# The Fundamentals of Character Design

Character design. So I've been studying character design for a few years at this point, and have used that knowledge to improve my art and create my own characters. At some point, I'd really like to go into specific characters I've designed, and even go into depth on certain topics in character design. But first, I would really just like to share the fundamentals of character design, so if anyone wants to get into it, or just if you want to understand future videos better. So that's what I'm going to do today. So the main fundamentals of character design are silhouette, shape language, color language, exaggeration, posing, costuming, and appeal. And this video is just going to be a basic rundown of all these topics, so you can better understand character design. We'll start with silhouette. The silhouette of a character contributes to how recognizable they are, because if you can recognize a character without their colors and features, then you'll definitely be able to recognize them with colors and features. Every famous or iconic cartoon character has a recognizable silhouette.
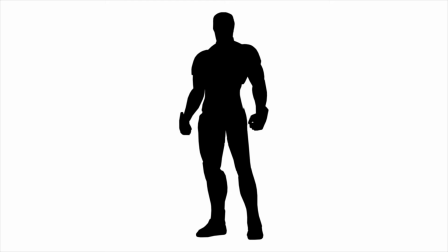61s
And even live action or more realistic media needs its characters to have good silhouette. It's important for characters to have a recognizable silhouette without any interesting clothes or posing, but those things can definitely help the silhouette. And more importantly, say a lot about the character. How a character poses can say a lot about their personality or how they feel in the moment.
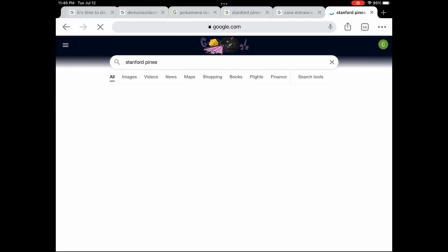82s
Like this picture of Ford, which is usually the first thing to pop up when you Google Stanford Pines.
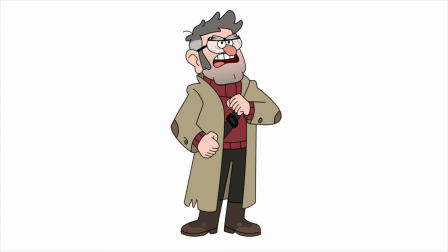87s
This pose shows that he's confident and adventurous.
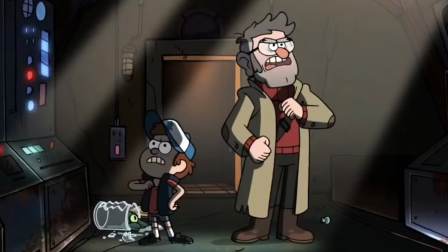90s
Also, the scene where this pose is from is actually when he was just nerding out about dungeons and more dungeons, which I think is pretty funny. Costuming is also very important in showing both a character's personality and what they are doing in a present scene.
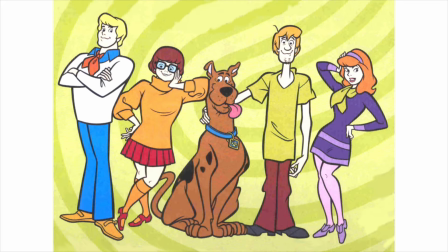104s
Historically, cartoons have been known to only have one outfit per character, but modern cartoons have actually been changing the outfits up a little bit. One such cartoon is The Owl House, which I still haven't watched anything past Hollow Mind, so don't leave spoilers in the comments.
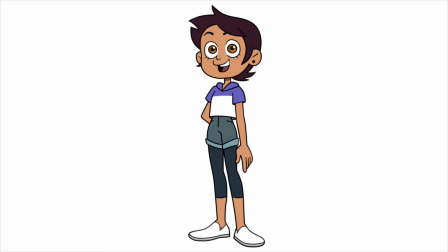119s
Anyways, Luz, for example, has her regular outfit that she wears most of the time. It's casual and colorful, and it kind of looks like the Ace flag.
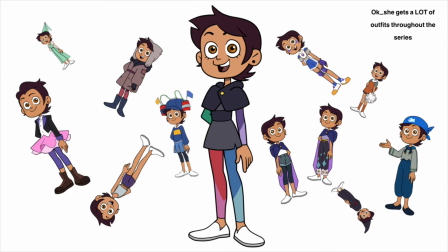127s
But she eventually does get a school uniform and a few other outfits that usually have purple or blue in them, which go really well with the rest of her color palette. And that leads us right into color palette. A character's colors, again, need to say something about the character, but also look good together. You need to have the right amount of contrast and take things like hue and saturation into consideration. A good example of color language is Twilight Sparkle from My Little Pony.
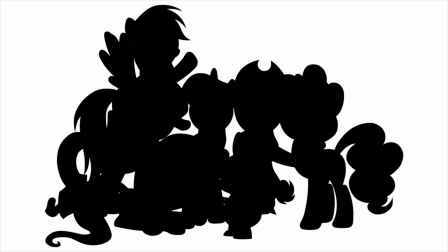152s
My Little Pony characters tend to have similar silhouettes, so a lot of the designs tend to rely more heavily on color language.
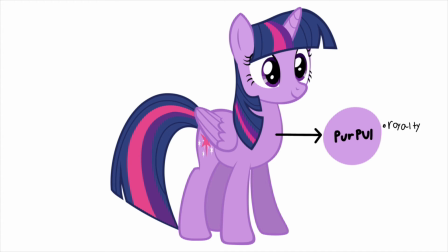159s
Twilight's main color is purple, which is associated with royalty, and she does become a princess at the end of season 3.
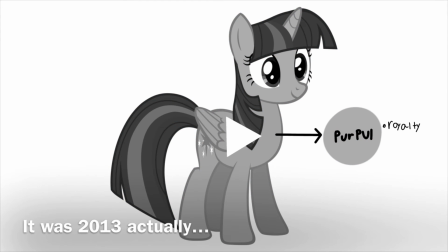166s
Spoilers from, like, 2012?
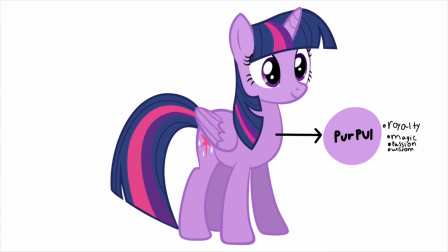169s
But purple also is symbolic of magic, passion, and wisdom, which are all things that are very important to her character. She also has a bit of pink in her color palette, likely to symbolize love, femininity, and friendship. Something else that can say a lot about a character is shape language. There are many, many shapes in this world, but the most common ones used in character design are circles, triangles, and squares, and each of these shapes evoke different feels. Wait, no, not that kind of feels. Get that out of here. I don't want to cry today. Anyways, round shapes like circles are bouncy, cute, and soft.
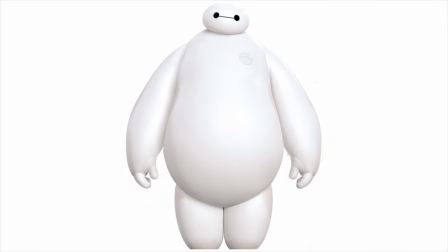204s
Like Baymax from Big Hero 6, who is kind and very squishy. And of course we all know who my example will be for triangular shape language. I already have the summoning circle ready.
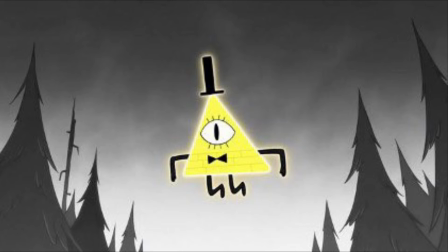215s
Triangles are used for a lot of villains and more chaotic characters because they feel sharp, unstable, quick, chaotic, and cunning. They're also heavily connected to the Eye of Providence, making them feel mysterious or malicious. Meanwhile, squares feel sturdy, stubborn, protective, and strong. A character that usually uses a lot of square-shaped language is Optimus Prime.
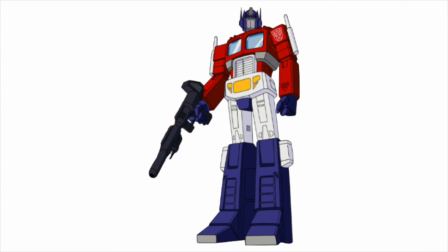235s
Optimus is a very strong and heroic character, and uses square-shaped language in almost every iteration of Transformers, except for this one.
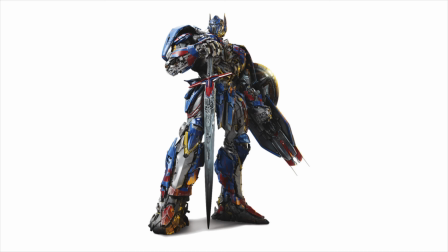242s
I could honestly make a whole video about why the Bayverse designs are bad, but essentially, too complex, not enough color.